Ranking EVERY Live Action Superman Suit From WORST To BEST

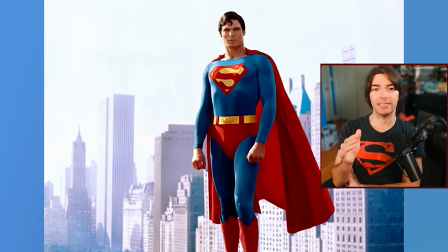And it also can't be understated how big of a deal it is that no matter how many people play Superman on screen,
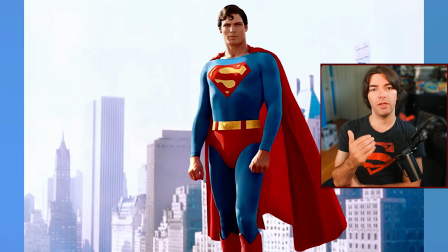when you say the name Superman, most people will think of Christopher Reeves.
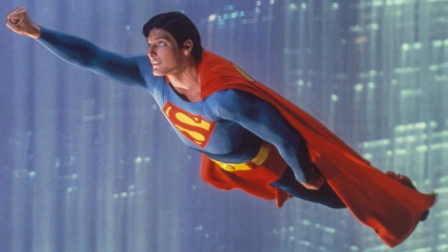This is already pretty high up on the list,
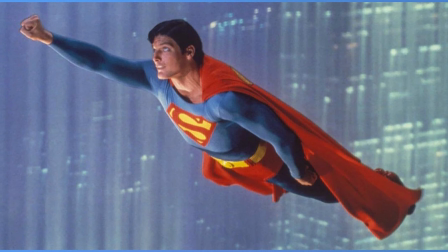but the main reason this isn't any higher is because the material doesn't hold up as well compared to modern interpretations of the character,
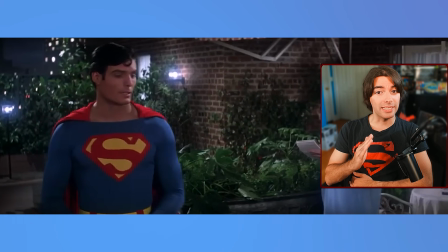given that this was the late 70s to early 80s. But this suit remains, to this day, to be the standard for all of the future live-action suits for Superman.
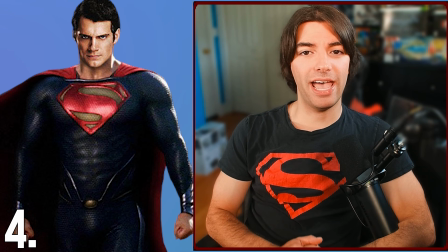At number 4, I have Henry Cavill's Man of Steel suit.
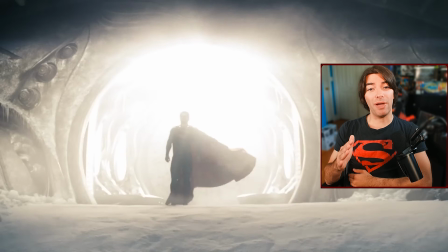I've discussed my critiques for the future iterations of this suit already, but now I get to talk about how much I love the Man of Steel suit.
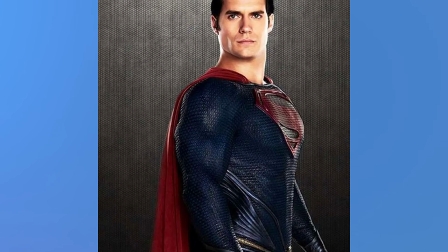This reinvention of the classic Superman suit gives it a more alien-like appearance by making it based on Kryptonian technology.
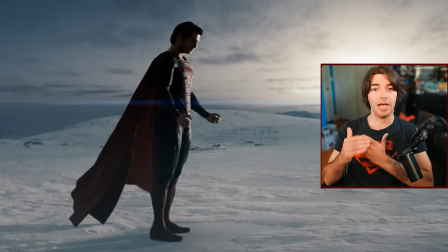It has a higher quality look with the fabric and detailing that not only screams top-tier production value, but also gives it an otherworldly feeling to the suit.
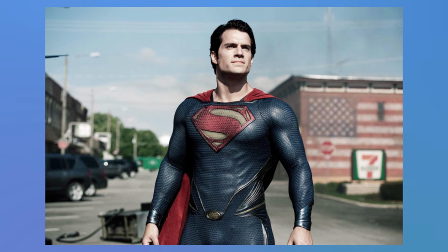I like the more stylized redesign of the logo, and I think it's just the right size.
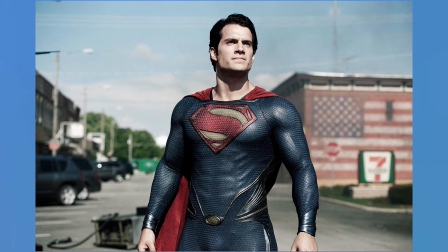And while I do like the alien-like design that forms the belt, it doesn't do much to break up the amount of blue on the suit.
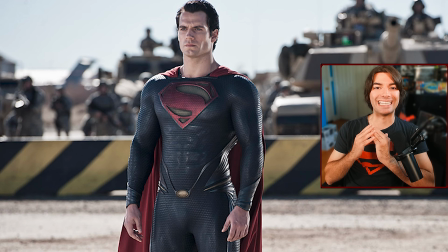The muscle padding is leagues better on here,
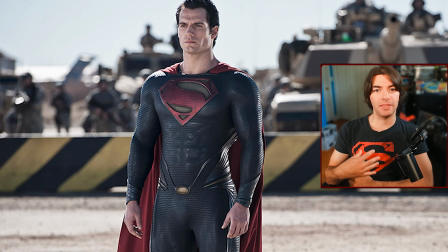looking more natural and is barely even noticeable except in the abs, which I'm sure is there for obvious reasons. Just like the rest of Henry's suits, however, the colors are just way too muted. It fits the tone and color grading of the rest of the film,
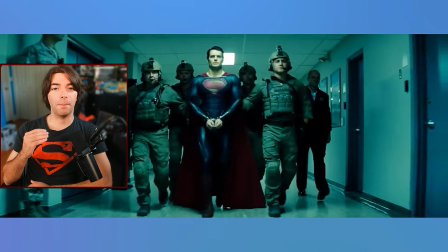but I think a more vibrant version of this exact suit would make it the perfect Superman suit for this specific iteration of the character,
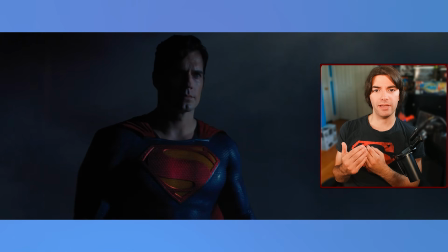which is something we actually got to see a small peek of in the post-credits scene for Black Adam,
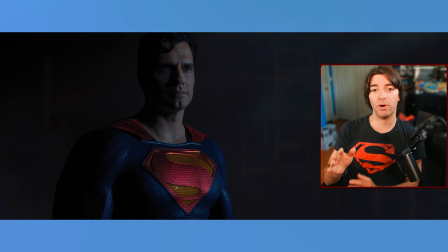which makes it all the more unfortunate that this is where Henry's career as Superman came to an end.
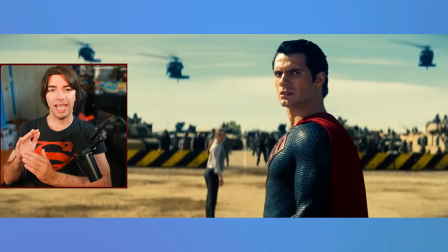This was such an iconic suit for a new generation of Superman fans, and Henry Cavill absolutely nailed the look of Superman in this universe.
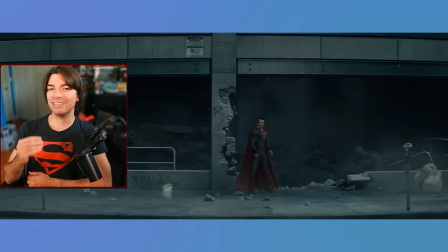He was done so dirty in this series of films, and it really is a shame because he played this character so well.
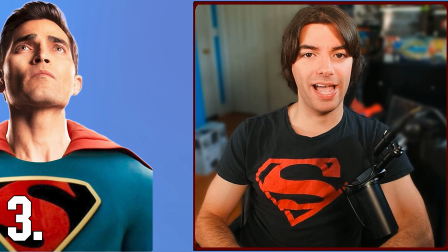At number 3, I have the Retro suit.
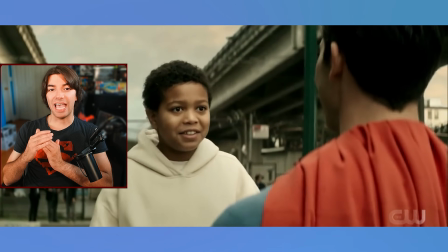This is the suit worn by Tyler Hoechlin in the Superman and Lois premiere, and is heavily inspired by the Max Fleischer suit from the 1940s.
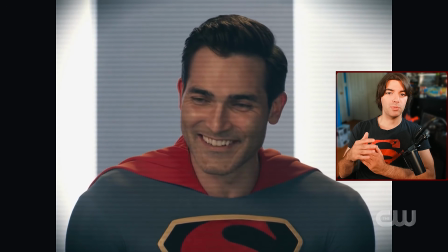This suit was used in the early days of this Superman's career, and is without question the best tights-based suit that the character appeared in.
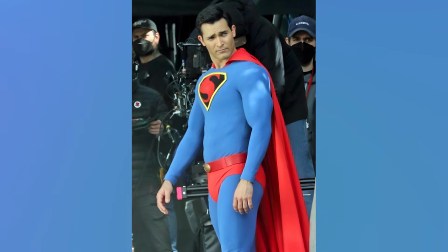It has the perfect blend of professional skin-tight craftsmanship while still feeling very low-key and homemade with a very simple and streamlined design from top to bottom.
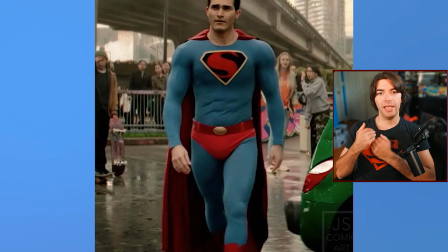We have traditional boots, a cape that's tucked under the neckline, and of course, we can't forget about the classic red trunks.
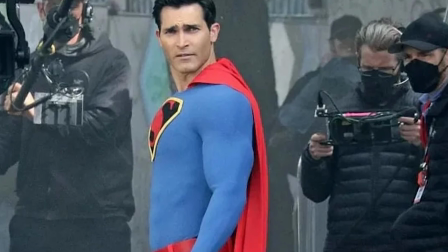The bright blue and red color scheme look amazing,
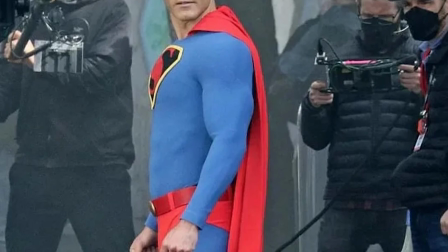and the fabric cape looks to be made of a cloth material rather than the leather texture from Tyler's other suits, which looks way better in my opinion.
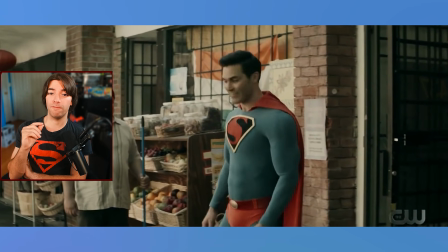And it can't be overstated that this suit fits Tyler's physique perfectly. While I do really like this suit, my only gripes with it are the logo and the belt.
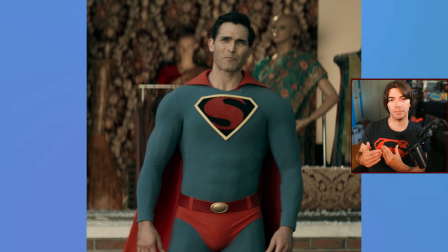That's not to say that I don't like the classic 1940s inspired logo with the black background and the yellow border,
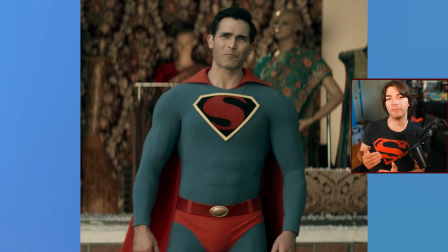but that alongside the belt make it feel a little too old-fashioned, which works perfectly for a starter Superman suit,
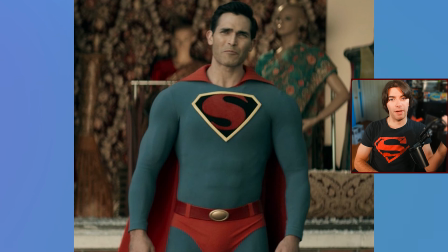but I wish they expanded upon this look for the rest of the show by updating the logo and the belt while keeping the material the same.
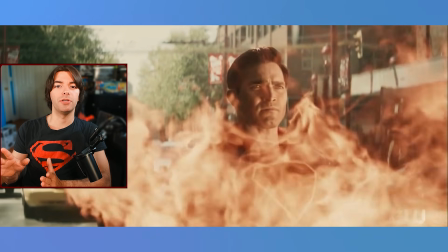For a retro flashback suit to kick off the new show, it understood the assignment it was given,
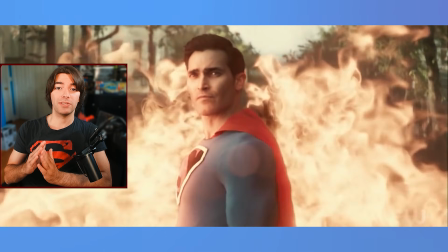and I'm glad we got to see the original Superman suit adapted to live action in some way.
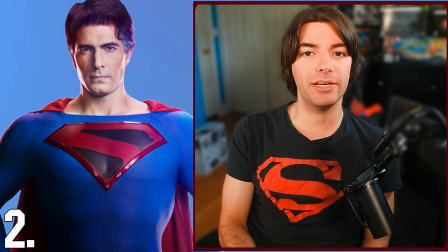At number 2, I have the Brandon Routh Crisis on Infinite Earth suit.
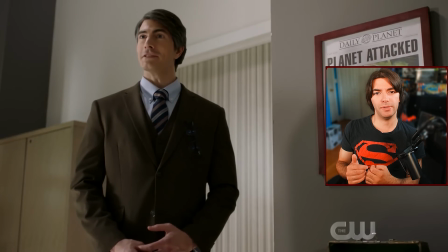Over a decade after Superman Returns premiered, Brandon Routh got another opportunity to play Superman in the CW Arrowverse crossover Crisis on Infinite Earths.
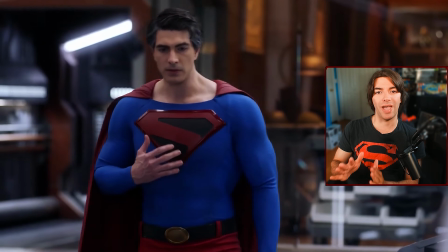This was an older Kal-El with a beautiful suit heavily inspired by the Kingdom Come series from the comics,
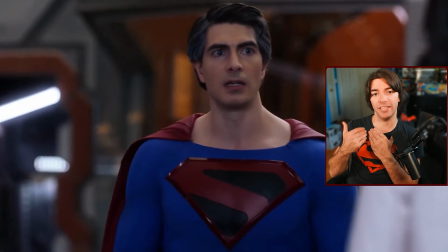and it looks damn near perfect, not only as an adaptation of this specific suit, but as a live-action Superman suit in general. This is by far the best fabric material we've seen so far.
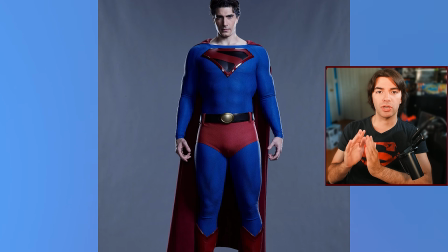It looks like a very high-quality fabric that still looks comfortable and perfect for the streamlined Superman design.
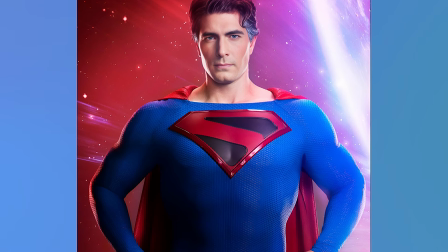The minuscule pattern from the cloth in both the blue and the red make it appear like a flat color from a distance, but gives a more detailed appearance during mid and close-ups.
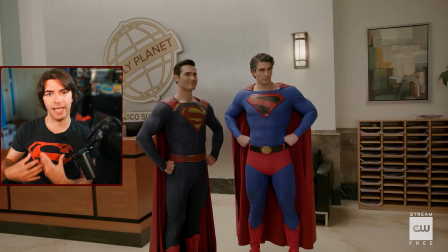There doesn't appear to be a whole lot of muscle padding except in the chest and abs. The rest of it appears to be Brandon's natural physique.